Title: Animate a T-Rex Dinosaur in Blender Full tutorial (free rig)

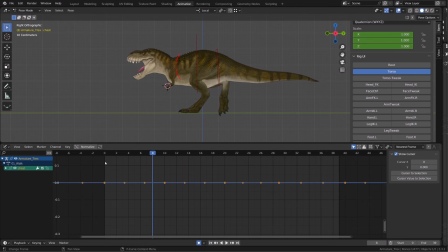[45:08]
I will probably add a bit of up and down also using the location later on. So as usual, I will hide all the control channel but the X rotation and just check how my curve behaves. The process is going to be pretty straightforward since I'm just doing overlapping motion based on the root motion.
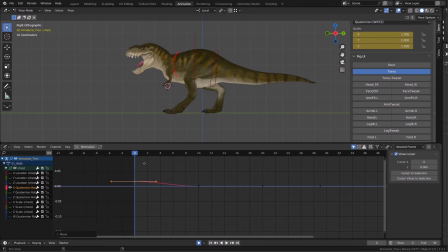[45:28]
I mainly want the chest to drag. So on frame 0, we are into the down pose. We are going down pretty fast, so I'm raising the chest. We hit the down pose around frame 4 or 5, so I will go even lower on frame 7. And I will consolidate the frame on frame 3.
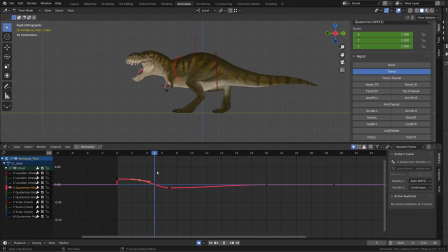[45:47]
So basically I'm holding the chest up, and then after the down pose the chest is dragging down. Since this is an up and down motion, it will occur twice during a cycle. Therefore I can duplicate the keys and offset them by 20 frames.
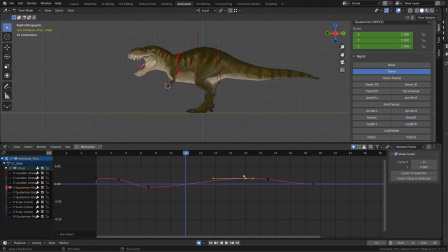[46:03]
Here I'm trying to add a bit of contrast so that we better spot this motion. The curve is currently resetting, getting to a value of 0 on frame 12, but I will offset this value by 1 frame earlier so that we have a little more contrast.
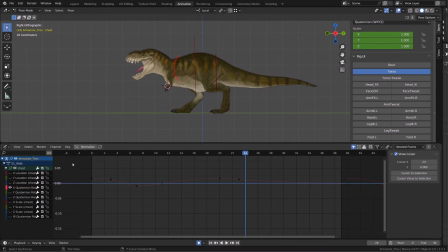[46:19]
It's pretty subtle, but that should show. From there I can duplicate the first half of my animation onto the second half to make it cycle. Now we will bring a bit of twisting to the chest. If you animate a walk cycle before, generally you have what we call a counter pose or a contrapposto between the chest and the hips.
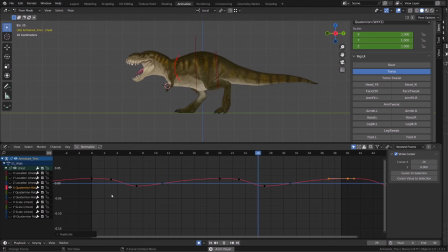[46:38]
So let's add that. So as usual, when I don't know which channel I have to use, I just check the different curve, move them a bit and see how my character is behaving. So the Z curve is the one I want to play with.
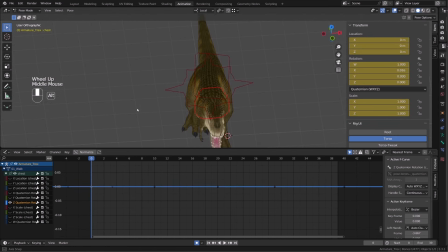[46:51]
So basically what I want is when the left leg is pushed forward, I want to rotate the chest clockwise. It will basically raise the opposite shoulder. And when the right leg is forward, I want to rotate the chest counterclockwise.
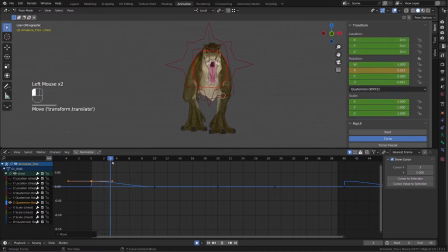[47:07]
Our contact poses are on frame 0 and frame 20, so it's pretty straightforward. I will just push the rotation on those keys. Then I will get rid of any keys that are unwanted because we don't really need them. Duplicate the first key on the very last frame since they have to be the same.
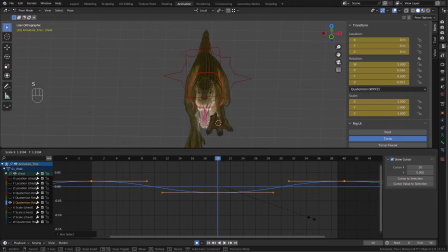[47:25]
And then I will simply scale my handles so it will contrast the curve. Note that by default I'm generally using the individual origin as a pivot point to edit my curves.
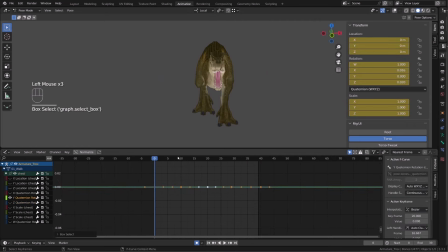[47:37]
All right, now I will do exactly the same thing but with the Y quaternion rotation, but I will make it more subtle because it's the side to side motion and I don't want the chest of the character to wobble too much. Again, it's about finding the right balance between fighting against the weight of the
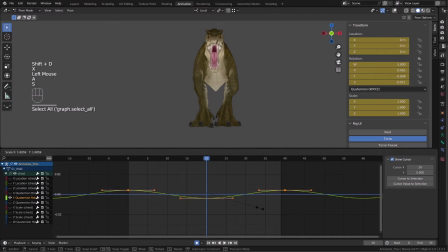[47:55]
character where he's trying to resist or lead his motion and showing control. So I have my subtle curve set up here and I will just offset it a bit to the left.
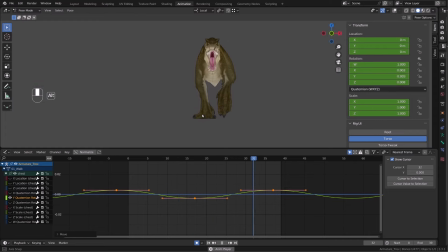[48:07]
So basically the chest is anticipating what the hips are doing. As in a walk cycle, you will move your shoulder forward to give yourself some momentum.
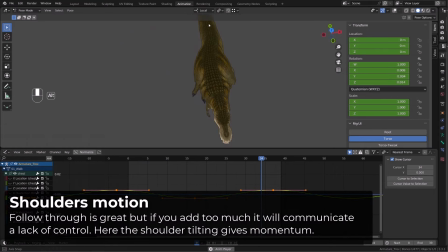[48:16]
The hips lead the animation, but so does the shoulders. They give momentum too.
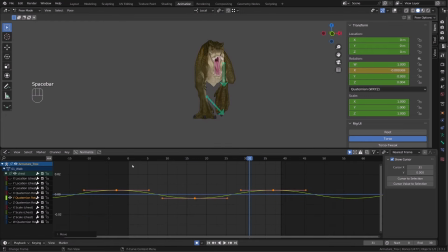[48:22]
Once I'm happy with the result, I will just keyframe 0. Press V to convert the key to 3 and I will duplicate it on frame 14 and remove the key that isn't wanted. Great, we are almost done. Let's jump onto the head.
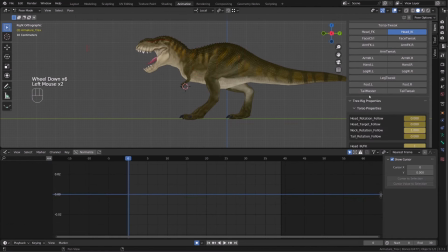[48:36]
I thought I set the head to use the inverse kinematic mechanism, but when I test it, it doesn't work. So I will just go onto my properties on frame 0, switch to inverse kinematic for the head. Then I will search for my properties into the graph editor and I will get rid of all the other keys.
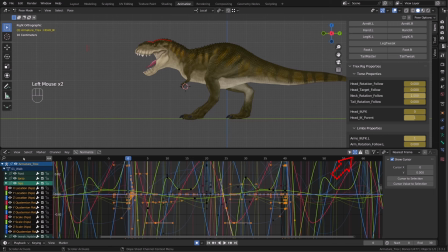[48:55]
As explained previously, to do so I switch to show hidden and then in the search bar I'll search for prop. I will isolate the inverse kinematic switch for the head and I will just get rid of all the keys but the first one where I'm setting the mechanism.
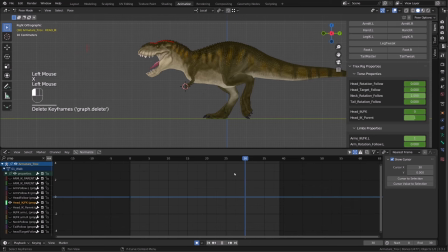[49:11]
From there I just tested whether I should keep the inverse kinematic to follow the torso controller, also known as the center of gravity. as it means that I will have to contour animate the position of the head based on the torso.
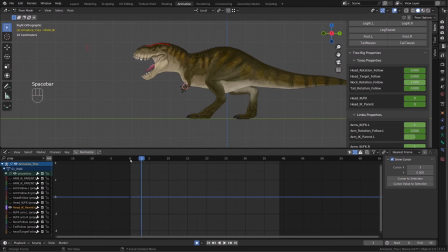[49:27]
But the torso motion also brings a lot of interesting details to the base motion of the head. So in the end, I choose to keep it parented to the torso.
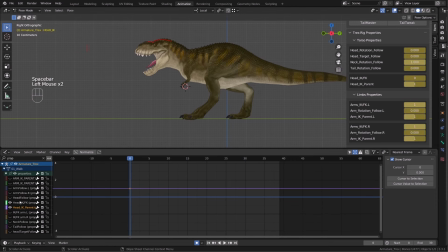[49:39]
Then I will get back and select my head controller, get rid of the prop in the research so that I can display my transform channels. And I will first work on the back and forth motion of the head. It's the Y location channel. Basically, I want the head to go backward when Bob is making a step,
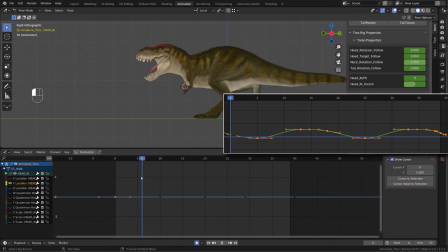[49:58]
when he's pushing on his leg, and then the head should go forward when he's going down. So as you can see on frame 5, I slightly push the curve down just to set my extreme forward pose. And then during the passing pose, I will push the head backward.
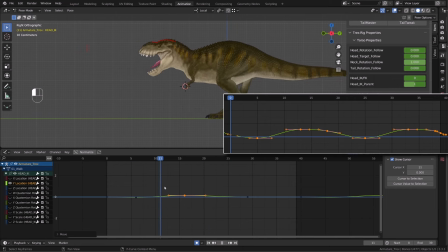[50:15]
Once I have this space set up, I will simply duplicate the keys to make it cycle over 40 frames. I dropped here the profile of the final curve because I fought with it quite a lot to get it right.
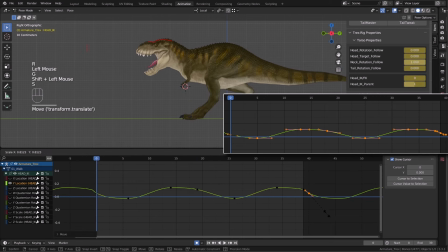[50:30]
But there is not that much to say about it, you know, I'm just trying to contrast a bit the motion and keep it subtle and natural. As I felt the motion was a bit too strong,
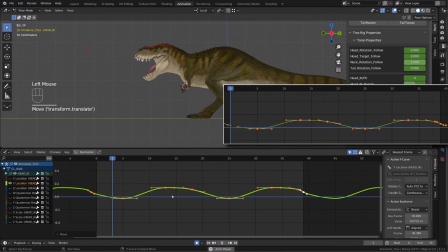[50:41]
I selected all the points on my curve and then I switched my pivot point for the graph editor to use the bounding box center. This way I can scale the curve along the Y axis to reduce the amplitude of the curve, reducing the amplitude of the motion.
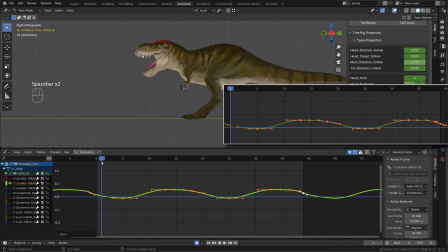[50:58]
Once I'm happy with that, I will key the very first frame, set it to 3 as usual, then duplicate it on the last frame and get rid of all the unwanted keys. And here I am with my base back and forth motion for the head.
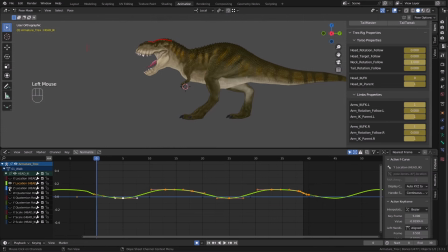[51:11]
So let's now switch to the up and down motion. I will keep it super subtle. So basically I will raise a bit the head on frame 0 when it starts to getting down. And then on frame 7 also, I will lower a bit the head just after the down pose.
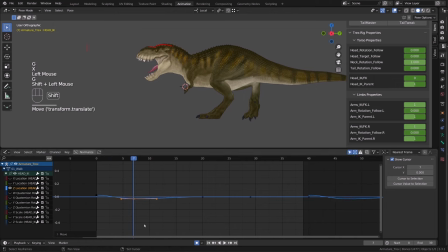[51:29]
So it's a very subtle overlapping motion. And then I will simply duplicate those keys to make the cycle. Now on top of this, we will add a bit of X rotation. So it's going to be a bit of the same principle.
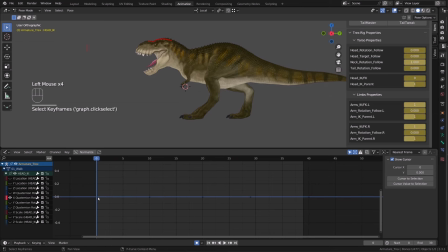[51:42]
I will enable the X rotation. And basically we want the nose to point up when the head is going down. And when the head is raising, we want the nose to point a little down.
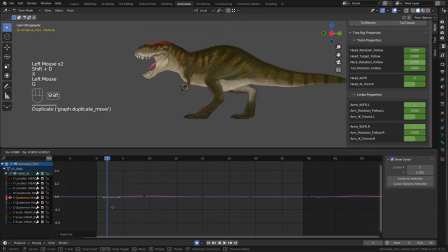[51:54]
So we are making the nose dragging a bit. And I'm as working on the curve, I will favorize the down pose of the nose. So the moment where the nose is pointing down. What I mean by that is that I will add a third control point on the
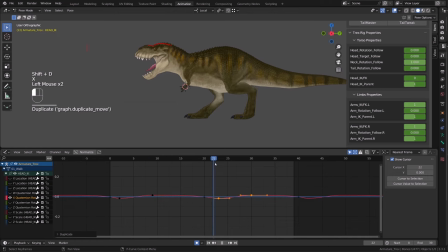[52:10]
cycle and make sure that the curve is mostly on the top value. So I will hit the IR value where the nose is pointing down just after the down pose.
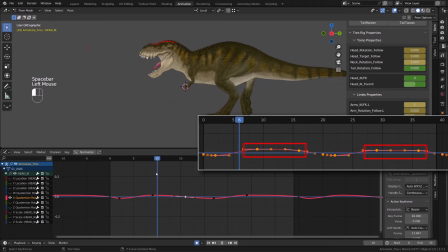[52:21]
And then I will kind of maintain or hold this pose while the head is getting up. So we are close to the up and down motion of the Z location curve, but I'm bringing a bit of contrast.
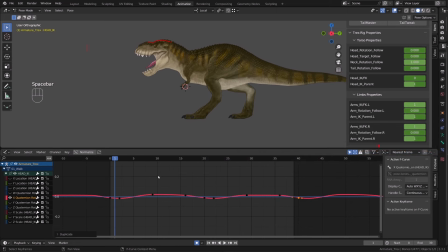[52:36]
Once I'm happy with the result, I will select all the points and I will scale my curve down. So basically I will flatten it a bit to make the motion more subtle. You just need to scale down all the points along the Y axis.
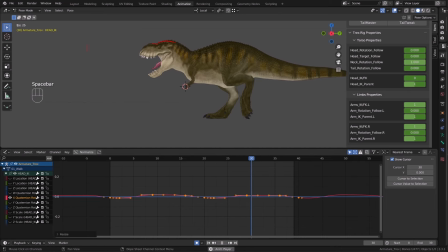[52:50]
I will now check the rotation in front view and work on the Y quaternion rotation. Here I don't want the head to drag because it will look weird. It will be like Bob is not controlling his head. So think about the head as a wheel.
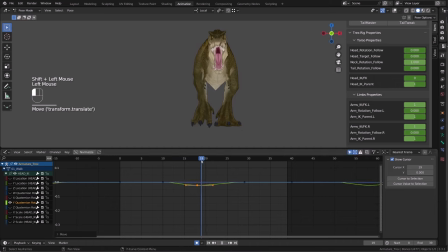[53:05]
And I will rotate the head toward the point it's moving or it's translating. So when the head is moving to the right, I will turn the head to the right. And the head is anticipating the motion.